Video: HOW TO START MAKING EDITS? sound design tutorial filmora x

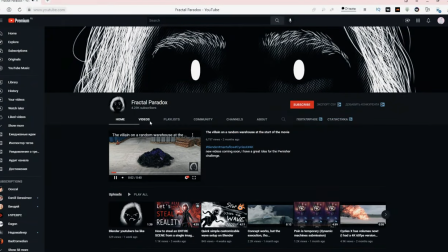(4:03)
On YouTube I found the author of an amazing work that was without sound,
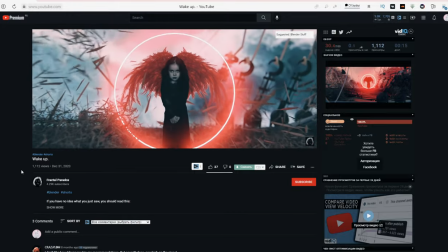(4:07)
this served as a chance to try something with more detailed sounds, here is the original without sound and this is what I ended up with.
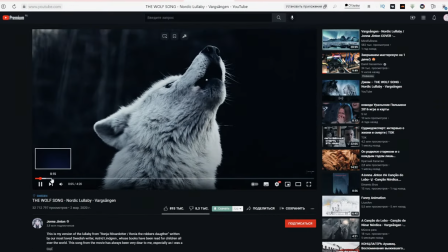(4:14)
From the beginning I had to find a son, a cradle with a girl's vocals surprisingly quickly I found what I needed,
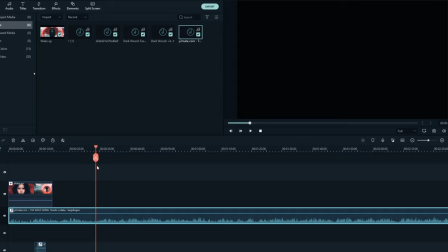(4:20)
then I cut out the moment where the intonation changes towards the end and cut out a suitable area, then I found a quiet wind for my pack of sounds I have a pack in my discord.
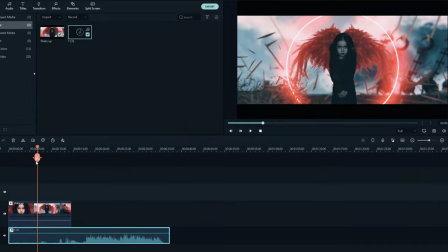(4:28)
Air noise is needed to add volume to the sounds, then I found the sound of a crackling tree,
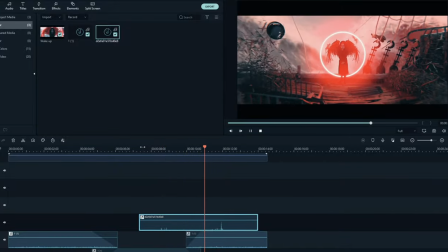(4:33)
since there are a lot of pieces of wood, I made duplicates and mixed them so that there were more sounds,
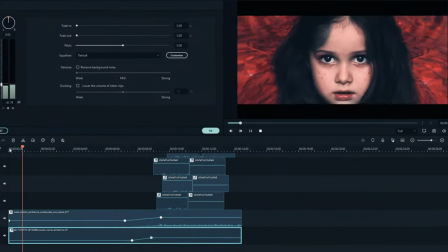(4:38)
since the camera was moving away from the pieces of. After I found several sounds of the sounds of strikes of wood, I cut off the extra sounds,
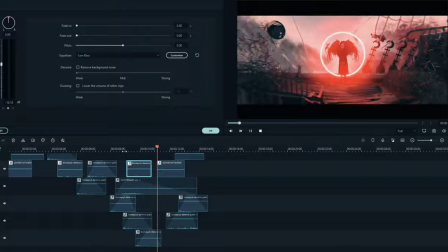(4:46)
mixed them as well as with the crackle and made some of the sounds so that they sound in one side and some in the other,
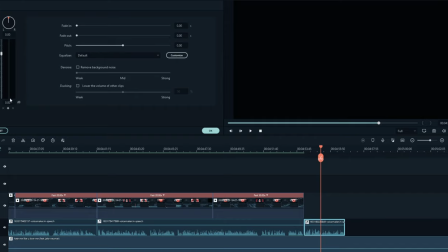(4:51)
preferably different sounds, I also draw. Sound control markers in songs are set here, and with such settings you can make hard bass.
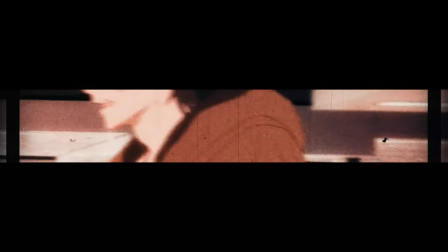(4:59)
I don't know if this tutorial was useful to you, if it can be considered a tutorial I think for beginners it will be like a lecture of, good luck. I love you all.